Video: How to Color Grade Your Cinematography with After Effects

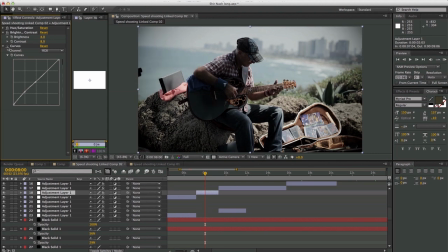So I brought back just a little bit, and I tried to focus just on the face and the hat. You can see it comes back to life a little bit. So those are all the little minor adjustments that I did for this one clip. And the same goes, you know, down the road for any clip.
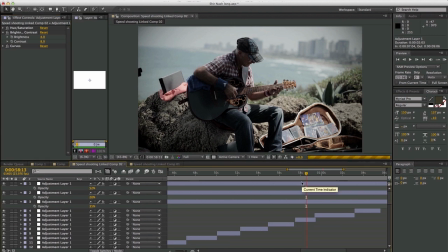If we look at just maybe one more, you saw the initial three here that was affecting all of them.
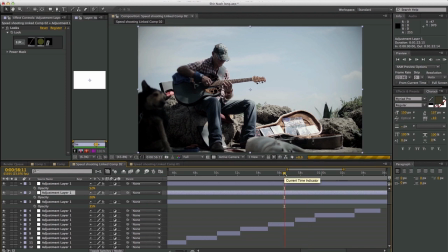But let's take a look at a clip. I think I want to take a look at, let's say, this close-up here.
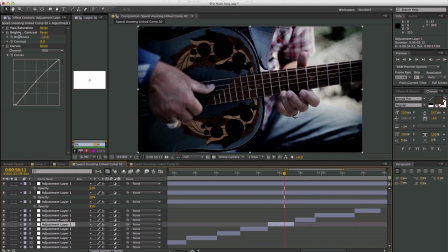And if you look at this adjustment layer, same thing, hue, brightness, and curves.
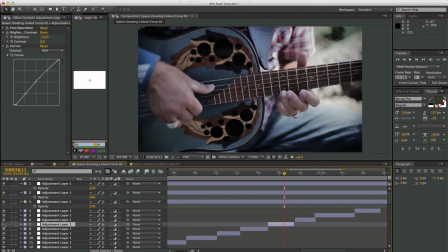Turning it completely off, you'll see, let's see what the difference is. Yeah, to me, that was it just wasn't matching the rest of the shots. This is just overly bright. And between all the combinations of that hue and saturation, it'll bring it down a little bit, make things disappear into the black.
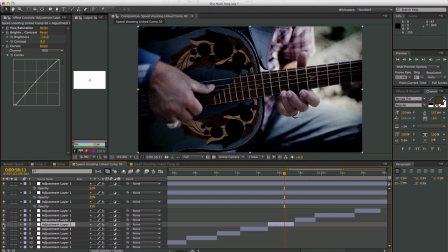And this has a little bit, I might have overdone it, to be honest. I might have made it go a little bit too much into the blacks. But again, it's a learning process for me. I don't consider myself a colorist by any stretch of the imagination.
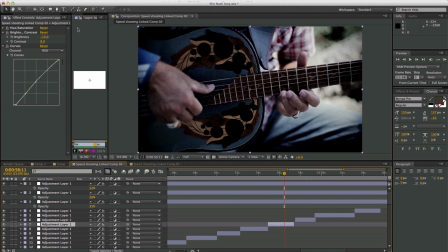But I definitely wanted to enhance the image and to have that control in my hand. So thanks to Camille for bringing that over hour long CineSummit presentation where he taught me this method, which is what he uses.
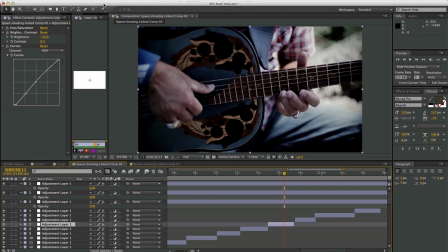And he's also refining it all the time. And obviously, it's all in the end. What you need to do is go out and practice. When you get done hitting save on this, the beauty of it is you will see it in
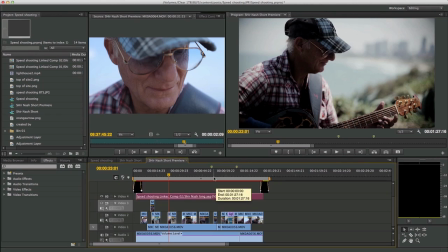show come to life right here
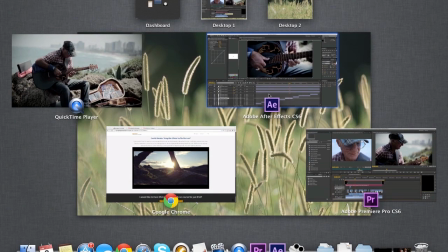in the Premiere. Because it's linked together. So the minute you go back to Premiere to After Effects, do any adjustments, even just to this one clip, whatever adjustments you'll do,
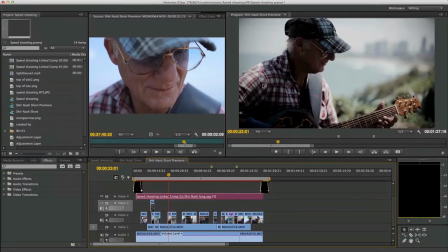as you go back to Premiere, those will take effect. So that's the deal. That's the process. I wasn't trying to get into a deep how to color grade because that's not my forte. It's there's plenty of people that's what they do all day long, and we can learn from them.
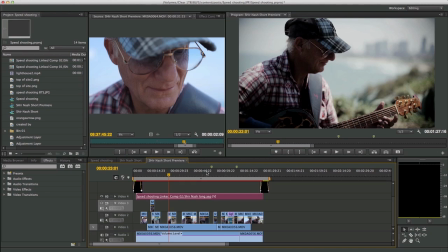Camille's amazing at it, and he has an eye for it. But it's definitely something that I would recommend everybody starting to do and starting to take control of and getting your hands on it. That's the system. That's the process. And of course, you can see that entire session if you want to own all the recordings of the CineSummit. Feel free to go over there at
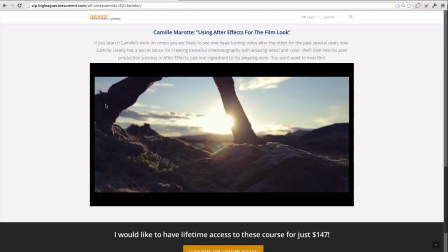vip.bigleaguecinesummit.com. Hit on the 2013 Winter CineSummit, and you will see all of the 12 presentations.
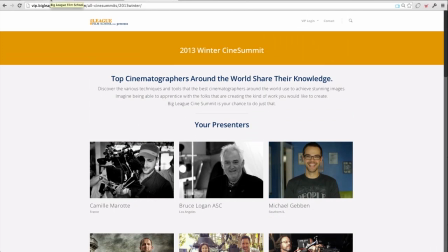You got over 10 hours of stuff over there, and it's well worth it. Just Camille's alone is mind blowing. So there you go. We will see you on the next post.
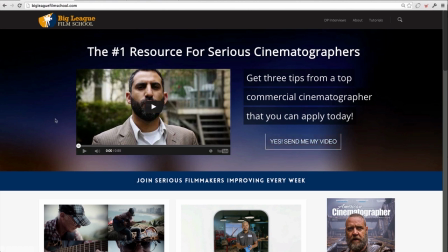Make sure that you are signed up to find out when the next CineSummits are coming up, when I make new posts, when I have announcements that, you know, not everything makes it to the blog. Some things are on the Facebook page. You have to be enrolled to the email list, and we'll keep you posted.
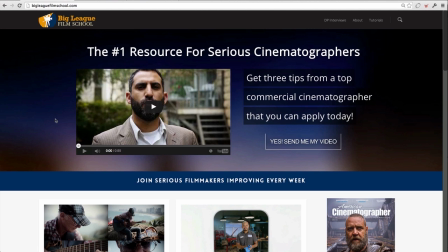That's our goal, is to constantly give you good content, whether it's me, whether I bring on other people, other amazing cinematographers giving us tips. Either way, whatever it takes for us to get to that next level. So see you on the next post, and take it easy.